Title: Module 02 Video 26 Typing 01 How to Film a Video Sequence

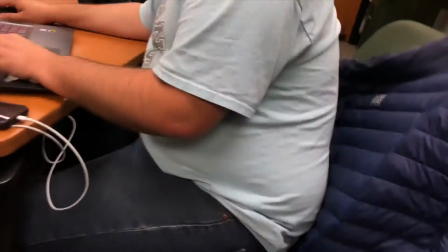(4:08)
What I'm doing here is I grabbed some
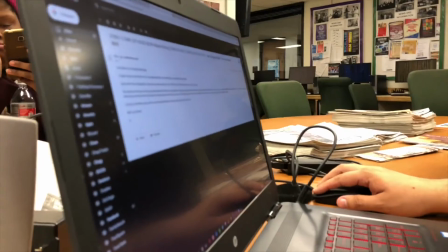(4:12)
styrofoam cups to put the actual phone on as a vertical tripod.
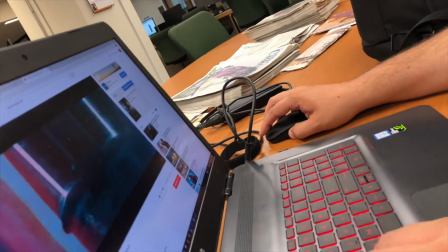(4:19)
And it actually worked, which was very cool.
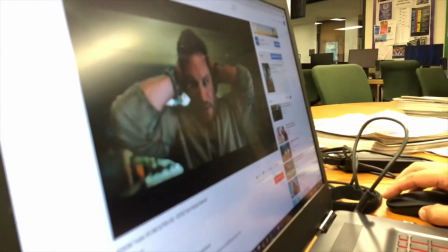(4:21)
Because I wanted to get some of the plastic frame of the screen in there to help box things out.
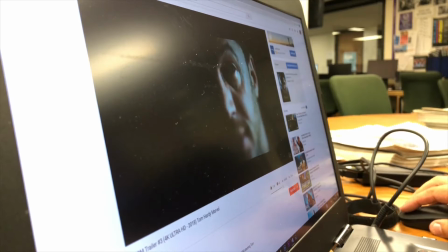(4:29)
This is a much better shot than the previous ones I was filming because there's not as much glare.
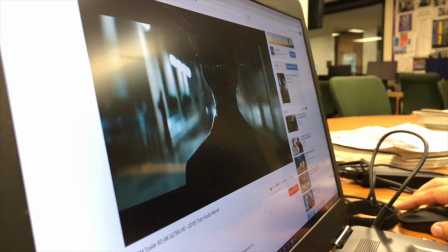(4:36)
You do see sort of in the top left there a reflection of some of the ceiling lights, especially when you're in black.
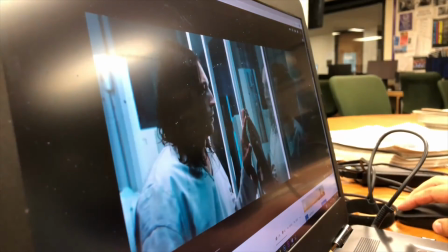(4:44)
But it's not anything like what it was in the previous shot.
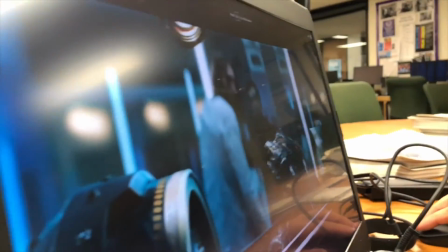(4:49)
So I'm just here playing, hanging on for
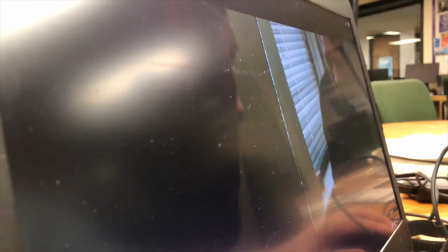(4:54)
6-7 seconds, and then changing the shot just to get a variety here.
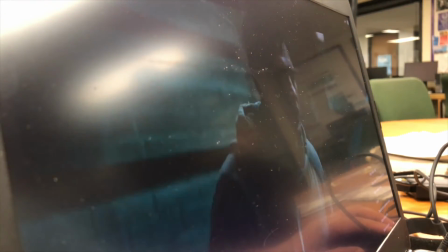(4:58)
I may not use all of these screen cutaways, but I want a variety.
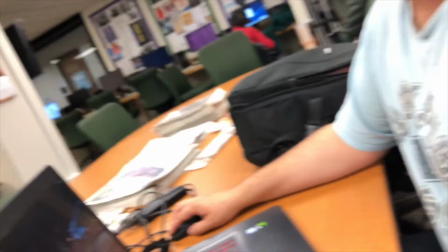(5:08)
I overheard somebody on the phone.
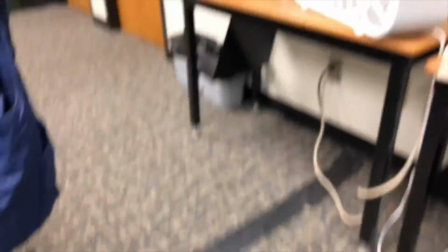(5:14)
I think there I put the cups back.
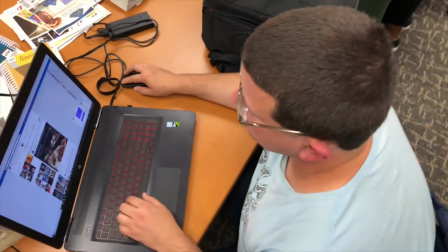(5:17)
Now I'm doing something you only want to do if you're going to be rock solid stable, so triple check your safety before you do this.
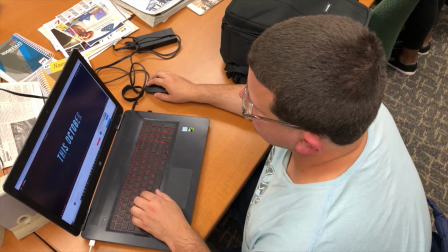(5:24)
I'm standing on one of those chairs, which does roll. That's the dangerous part.
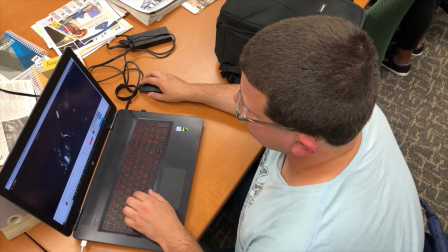(5:29)
Don't try this at home. I have the back of the chair propped up against the table,
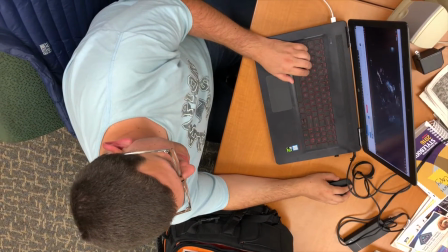(5:36)
so it's safer, but again, choose your own adventure on this.
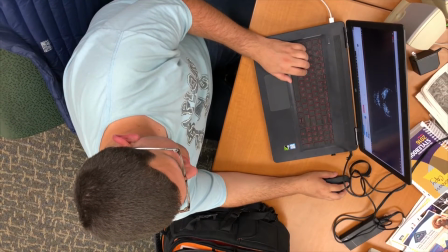(5:41)
We're not responsible for anything that happens to you or your camera. I just want to be transparent with you on how I got this shot.
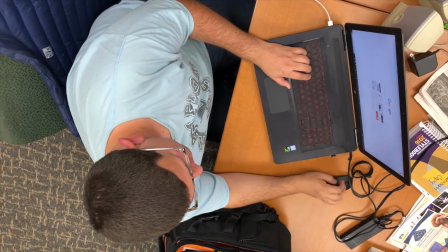(5:51)
This is a very different shot. It may not make its way in. I just want to show you guys how many different angles there are in
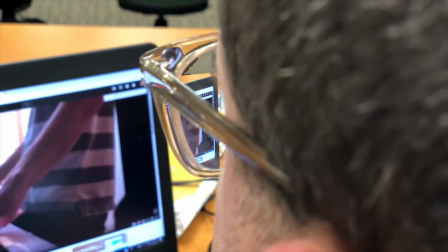(5:59)
shooting something so boring and simple as just working on a laptop.
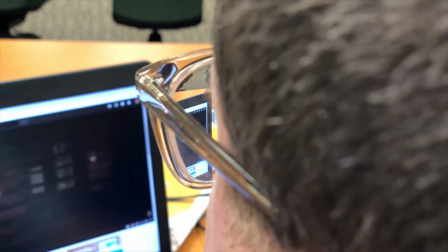(6:04)
That last one was what you call an aerial high angle shot. This is what you would call a trick shot, so to speak.
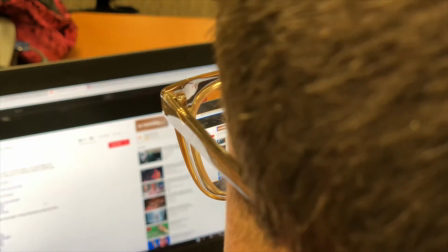(6:10)
Sometimes, as I was explaining before in another video,
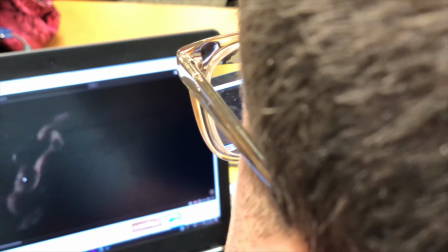(6:14)
how in glasses sometimes you get a magnification depending upon how large the lenses are in the frame.
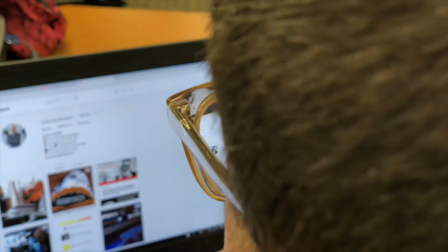(6:21)
You get a little bit of this in here. It's not the full screen, but that's okay.
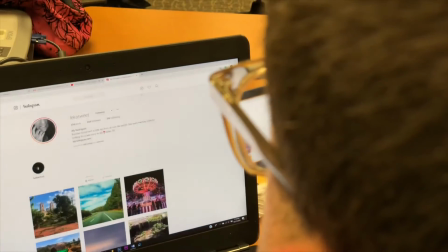(6:26)
We don't need it. As long as it looks cool, that's what you're looking for.
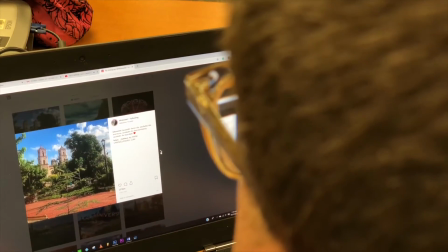(6:30)
You're looking to show somebody the world in a way that they haven't seen it before.
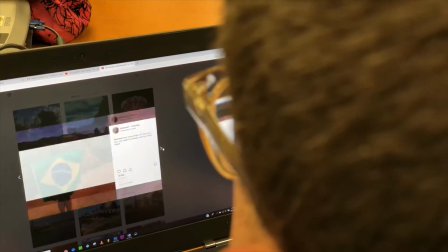(6:36)
So we see the screen like we usually would, but then again, sort of seeing through George's glasses there, that's a cool plus.
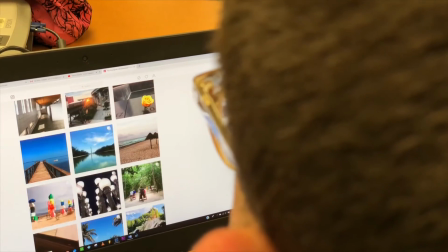(6:43)
And see here with the thumbnails, if I cut there, you can see some of them in there, and that people would find cool.
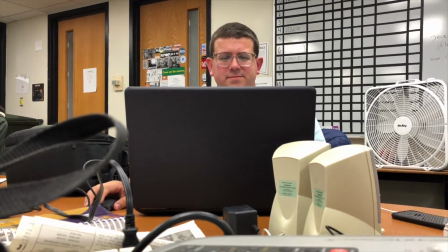(6:50)
This is just a regular dead-on center shot, thinking, what do I have, what do I need?
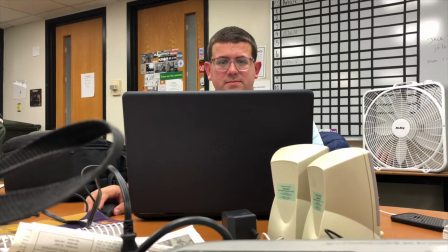(6:59)
I've got some good basic stuff in the beginning. I got close-up of the keyboard.
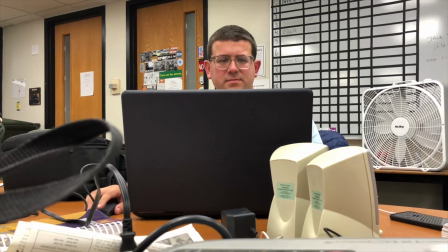(7:04)
I've got an aerial overhead shot I may or may not use. What else don't I have yet?
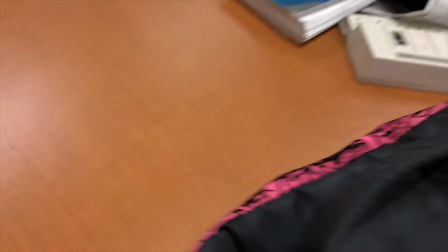(7:09)
I just don't have a simplistic medium with George Center, so I got it there.
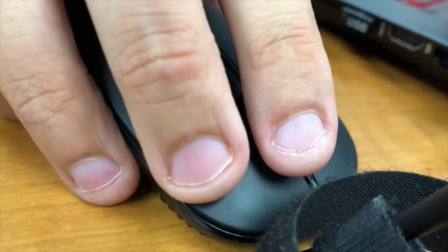(7:15)
And as I was watching him do whatever he's doing, I saw that he was using the mouse and thought, wait a minute, I don't have any mouse work yet.
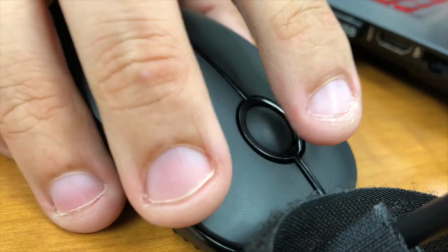(7:24)
So that's when you saw me move to get the mouse. And I do believe here I get one or two different angles of it.
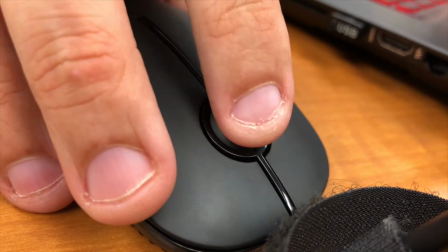(7:31)
And so I'm just waiting for him to use that scroll wheel to move the mouse.
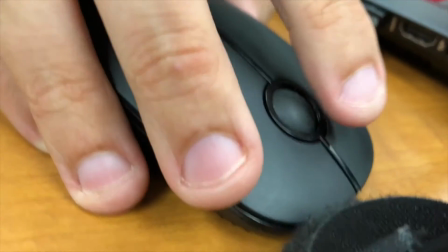(7:37)
I'll have him, well, I won't have him, he'll naturally click a couple of times.
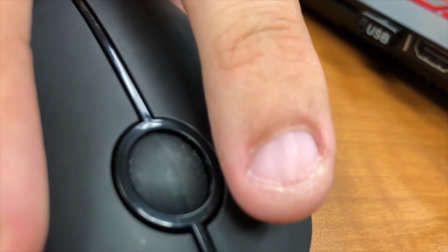(7:41)
That sometimes too can be a really quick nap pop, very,
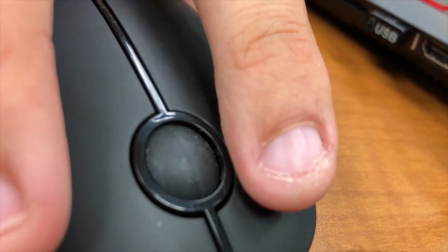(7:46)
very traditional for a TV news package or for any kind of sequencing.
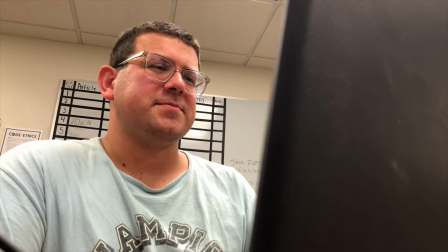(7:51)
So he's certainly doing that. This cool low angle shot, you got the laptop there in the right foreground. You've got him working. I can cut to that anytime in the sequence, and it certainly cuts.
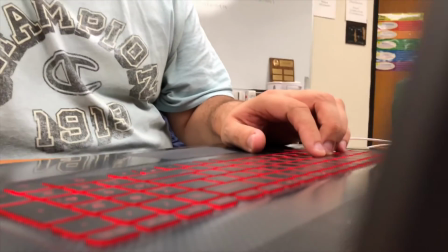(8:04)
This, getting the keyboard again. Now we're looking at it left to right from the opposite angle that all those other keyboard shots were.
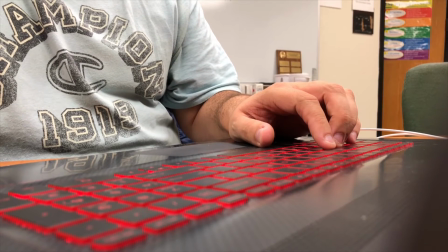(8:12)
I'm just hanging, waiting for him to do whatever it is he's gonna do.
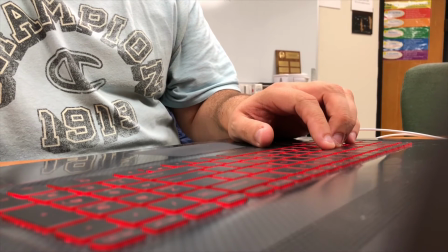(8:16)
He'll eventually type a URL or comment on something.
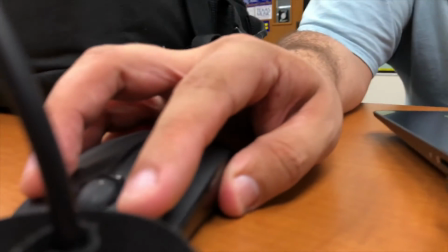(8:20)
And again, he'll eventually use that mouse too, which is what he was doing, and why you see me here reposition myself there.
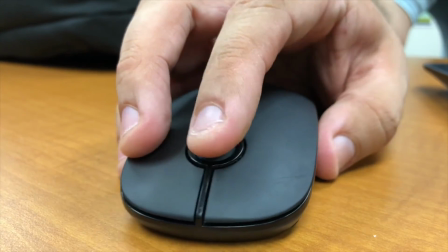(8:28)
And this is a much better shot than the one I got before. So if I could only use one mouse shot, it's gonna be this one.
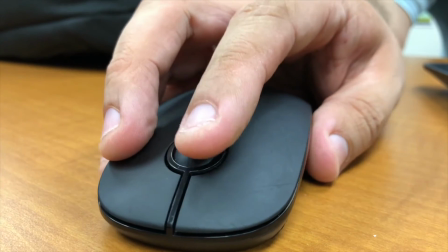(8:35)
Lots of scrolling, lots of clicking, and lots of movement.
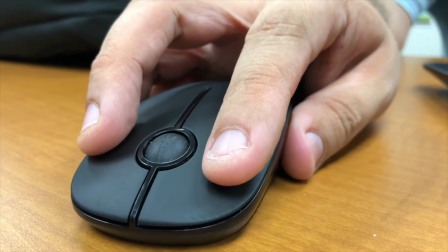(8:39)
So this shot would easily mix in with any of the other shots in this sequence.
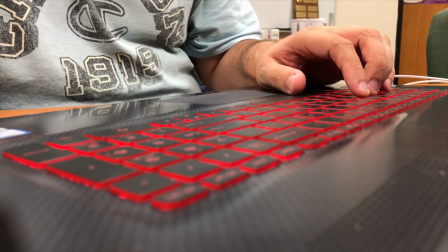(8:46)
We'll hang here, see what George is gonna do. We'll hear some... Let's see, yeah, definitely a trailer after this commercial. Oh, we're watching the Halloween trailer. All right.
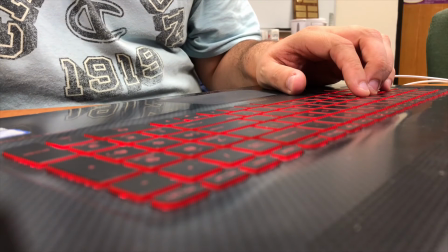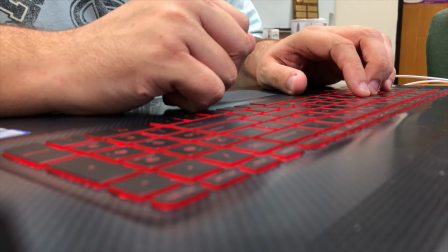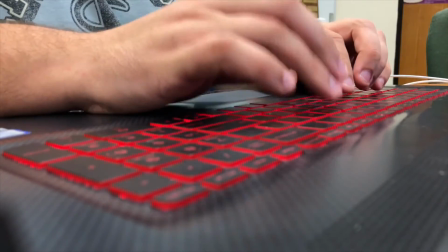(9:20)
Both ends are on the keyboard.
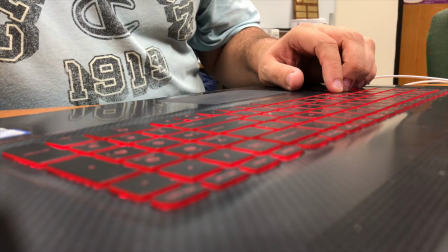(9:26)
Yeah, hear that beautiful NAT sound. You'll also get a little bit of that video in there, but as long as the speech and things are clean, that's all right.
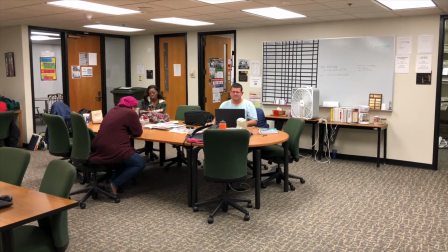(9:35)
And here, lastly, thinking about what do I have, what do I need, what haven't I gotten yet?
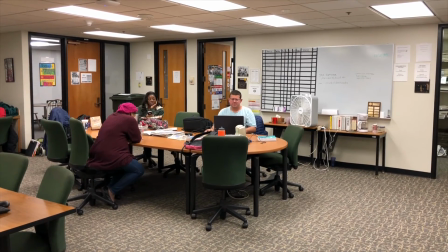(9:40)
I have not gotten a super wide. It is a good establishing shot. We see we're in a huge room.
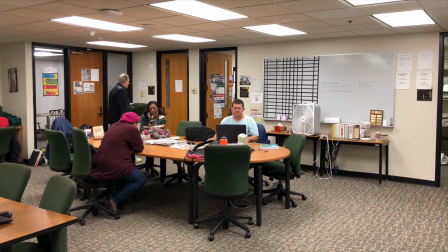(9:46)
There's a desk, there are offices. And as I cut to the shots of George, you'll realize very quickly as the viewer that this story is about George and nobody else in the shot.
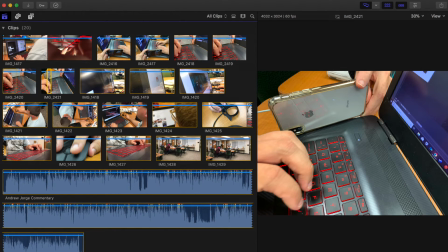(9:58)
In this, I think there are, as I'm looking in my timeline, there are 14 video clips, anywhere between 14 or 20 different shots. So, and that's all of George doing one thing.
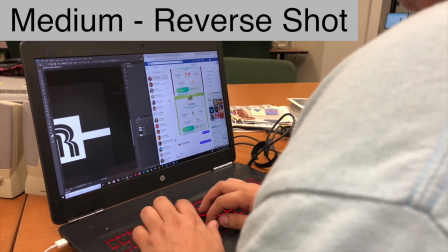(10:14)
He's commenting online on Facebook and YouTube and watching YouTube videos. And we've got 14 shots of it.
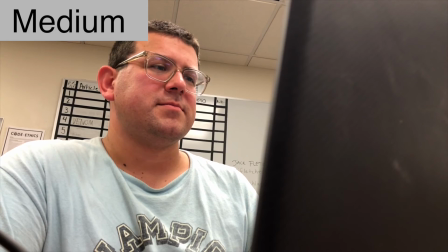(10:21)
And again, too, all with a cell phone, which is really cool as well. So imagine how cool your stuff would be if you've got a regular
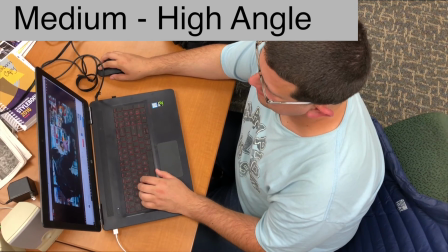(10:28)
ENG camera or DSLR getting the medium stuff or maybe his face,
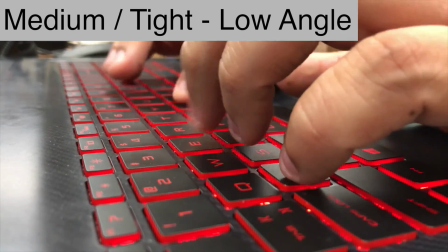(10:34)
and then you go in super tight with a cell phone or a GoPro, how creative and great your sequences can be.
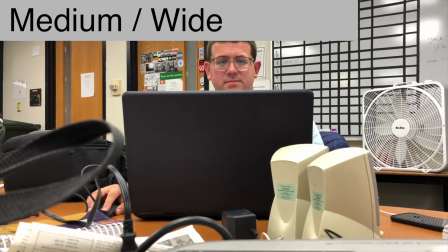(10:42)
So hopefully that helps you guys see ordinary, boring things in a much more creative way,
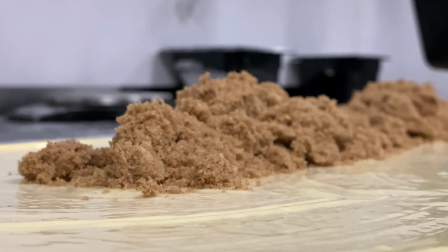(10:49)
hopefully a much more motivational way, because a lot of the stuff you guys shoot every day is not going to be super exciting,
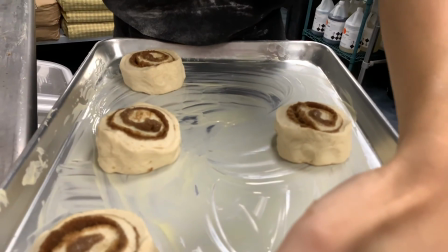(10:57)
especially on the stories that are really good in journalism, but not necessarily visual,
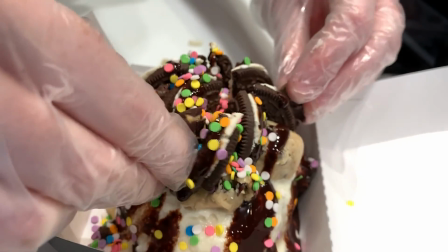(11:03)
but your managers are still sending you out to tell that story.